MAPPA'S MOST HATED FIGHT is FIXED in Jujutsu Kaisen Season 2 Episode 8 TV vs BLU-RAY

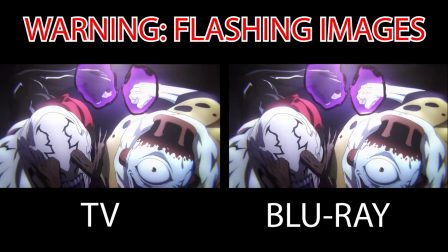0s
Studio MAPPA fix and correct some issues in one of their most controversial episodes.
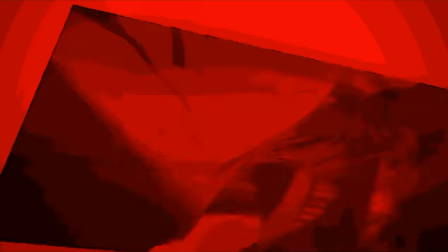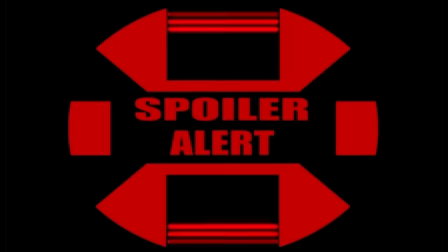12s
Yo, what's good, it's the boy Jujutsu, and heavy spoilers for Jujutsu Kaisen Season 2, Episode 8, as well as flashing images in this episode.
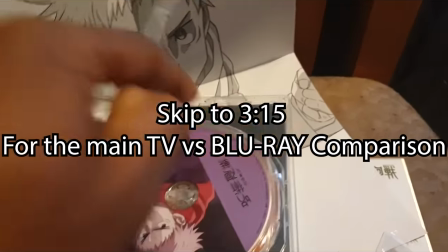21s
You have been warned. So this marks the end of Volume 1 of the Shibuya Incident Arc Blu-ray set, as next month we'll be getting the next batch of episodes.
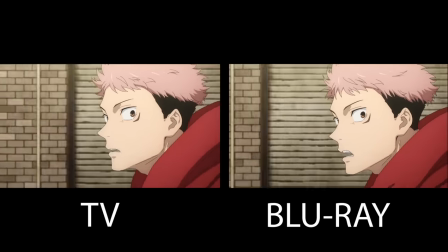30s
But let's get on to this comparison. When this episode was initially broadcasted, it caused quite a stir online, with people complaining about the ghosting and dimming.
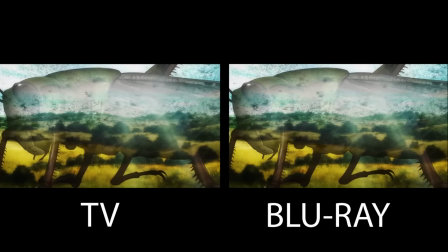38s
I think this was the origin of when people were really hating on the ghosting and dimming effect because it was really apparent.
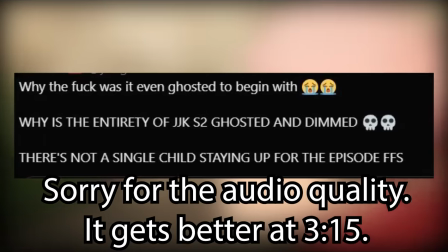44s
Let's read some of the negative feedback from a couple of months ago. What is the dimming and ghosting? It's even worse than last episode.
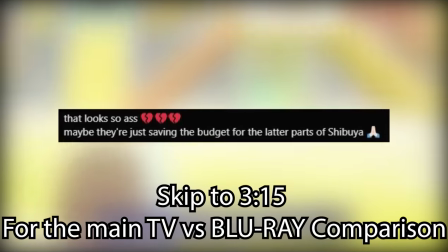50s
Looks like a video game. That looks so arse. Maybe they are just saving the budget for the later parts of Shibuya.
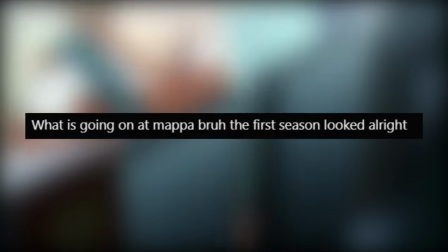55s
What is going on at MAPPA? Bruh, the first season looked alright. Toei Animation R episode.
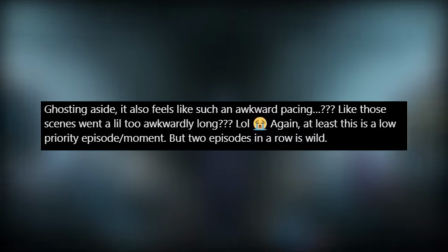60s
Ghosting aside, it feels like such an awkward pacing. At least this is a low priority episode slash moment, but two episodes in a row is wild.
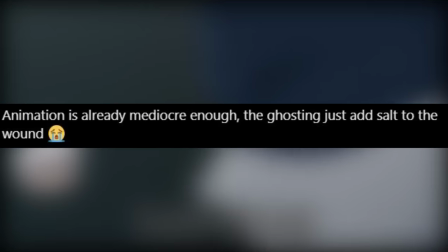69s
Animation is mediocre enough, the ghosting just adds salt to the wound. All I'm saying, season 1 animation was better.
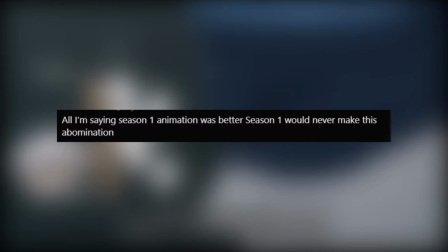75s
Season 1 would never make this abomination.
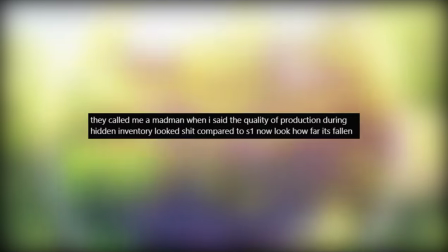78s
They called me a madman when I said the quality of production during Hidden Inventory looked sh- compared to season 1.
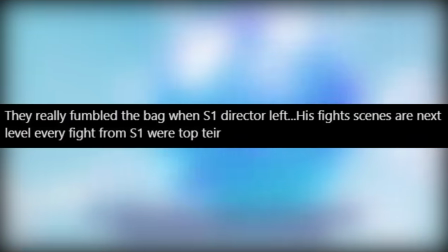85s
Now look how far it's fallen. They really fumbled the bag when season 1 director left. His fight scenes are next level.
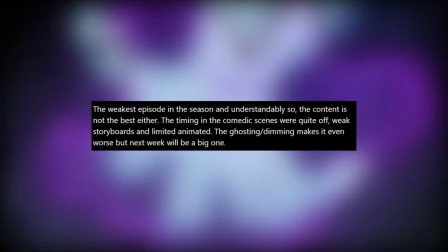90s
Every fight from season 1 were top tier. Weakest episode in the season, and understandably so.
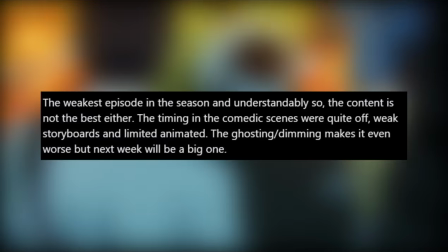95s
The content is not the best either. Timing in the comedic scenes were off. Weak storyboards, limited animation, ghosting, dimming makes it even worse.
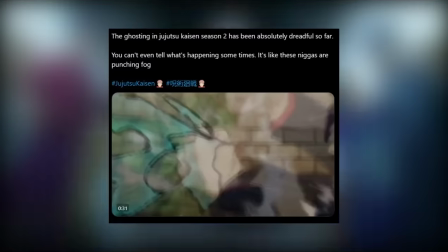102s
But next week will be a big one. Ghosting in season 2 has absolutely been dreadful. So far, you can't even tell what's happening sometimes.
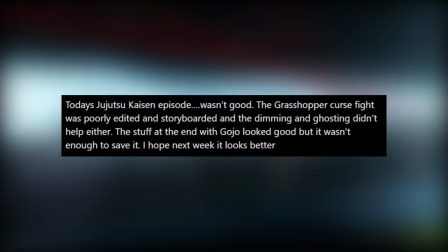109s
Today's JJK episode wasn't good. Grasshopper curse fight was poorly edited and storyboarded, and the dimming and ghosting didn't help either.
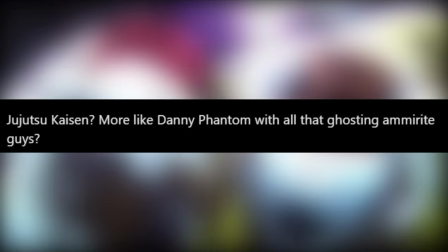116s
The stuff at the end with Gojo looked good, but it wasn't enough to save it. JJK? More like Danny Phantom with all that ghosting, am I right, guys?
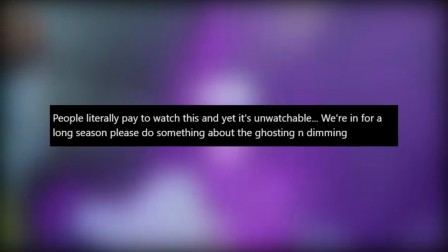124s
People literally pay to watch this, and yet it's unwatchable. We are in for a long season. Please do something about the ghosting and dimming.
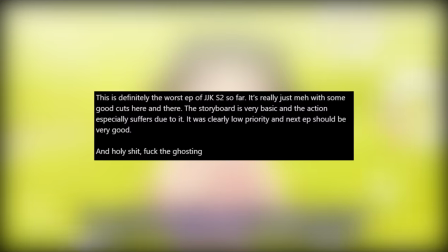130s
Definitely the worst episode of JJK so far. It's really just been meh, with some good cuts here and there.
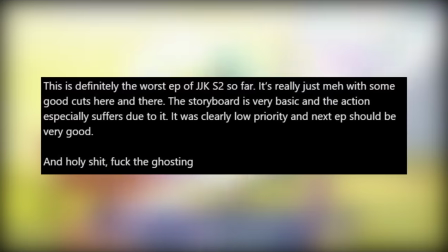135s
Storyboard is basic, action especially suffers. Clearly low priority, and next episode should be good.
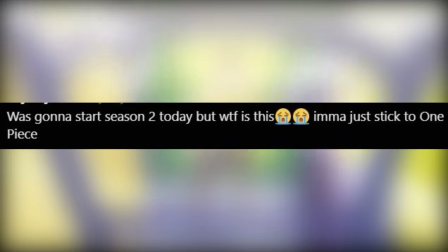140s
Also, screw the ghosting. Was gonna start season 2 today, but what on earth is this?
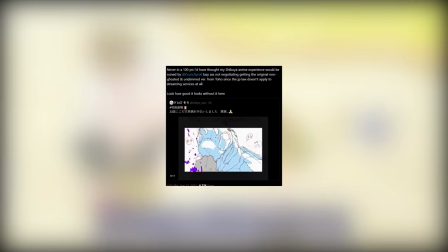145s
Just stick to One Piece. Never in 100 years I'd have thought my Shibuya anime experience would be ruined by Crunchyroll.
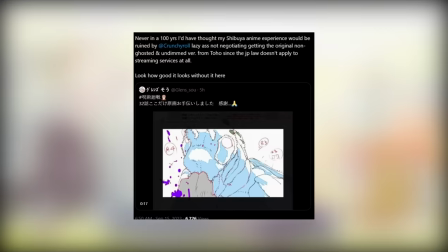152s
Lazy A not negotiating getting the original non-ghosting and undimmed version from Toei,
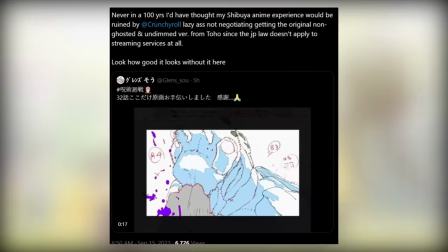158s
since the JP law doesn't apply to streaming services at all.
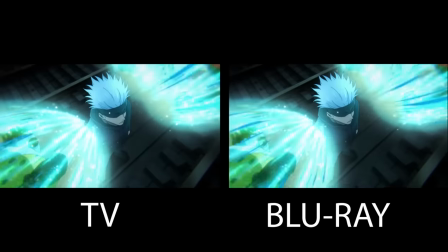162s
So yeah, those were all the major complaints and comments made by people on X when this episode was initially released on September the 15th.
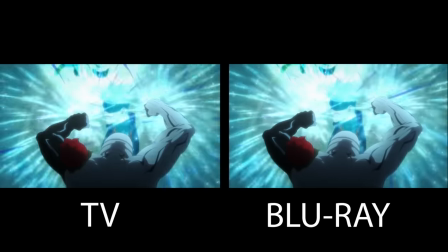170s
While I didn't really mind it at the time, on rewatch it doesn't look that good. But did they remove it?
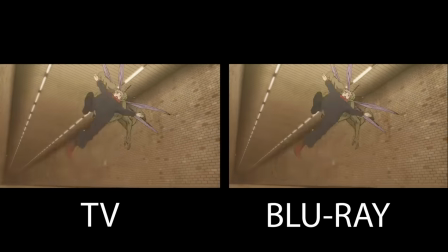175s
Is it fixed? The answer is yes. Hopefully with all the dimming and ghosting removed, this will be enough to satisfy the fans.
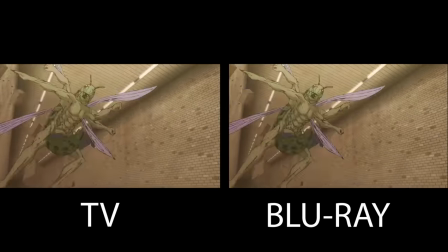182s
The fight sequences before Itadori and the Grasshopper cursed spirit punching one another doesn't have any major changes so far.
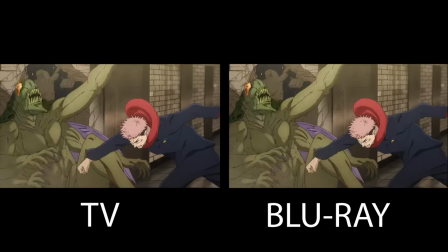190s
The changes only happen when Itadori and the Grasshopper clash.
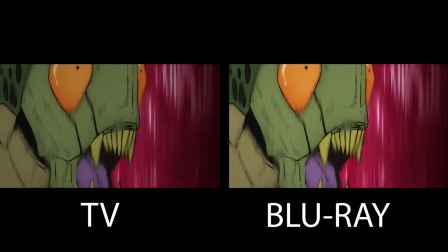195s
First up, the scene of the Grasshopper looking at Itadori in shock and awe while telling the dude he's clever has all the dimming removed.
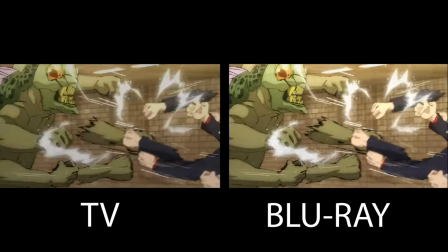202s
But the main changes come from the main clash between Itadori Yuji and the Grasshopper cursed spirit when they engage in taijutsu.
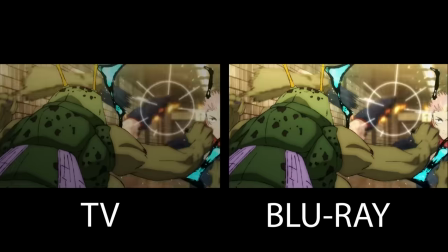210s
This is the moment where a lot of people were complaining about. I will admit that the scene isn't necessarily too bright in the TV version or the Blu-ray,
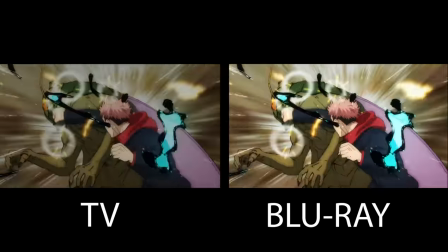218s
so having that dimming and ghosting was a little unnecessary at times.
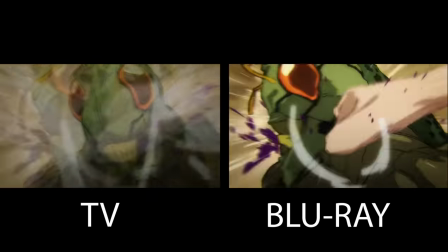222s
But honestly, I get it, because those flashing scenes of the two characters clashing do look really bright in the Blu-ray now that the dimming is all removed.
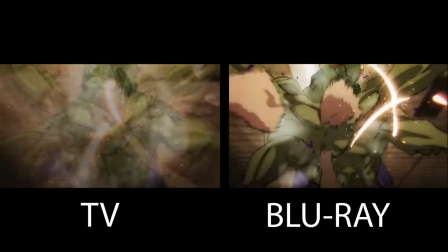231s
It's mainly with the special effects and light particles that flicker from
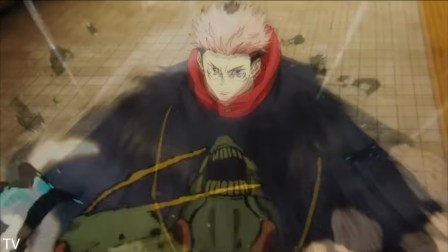236s
the two characters clashing that do contribute into the fact that this episode was dimmed.
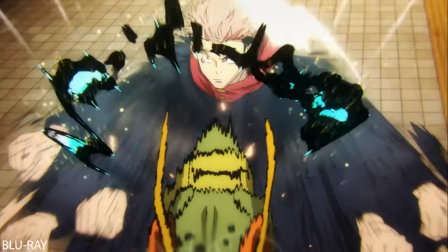241s
Those light effects really would have hurt your eyes if you saw this in the dark.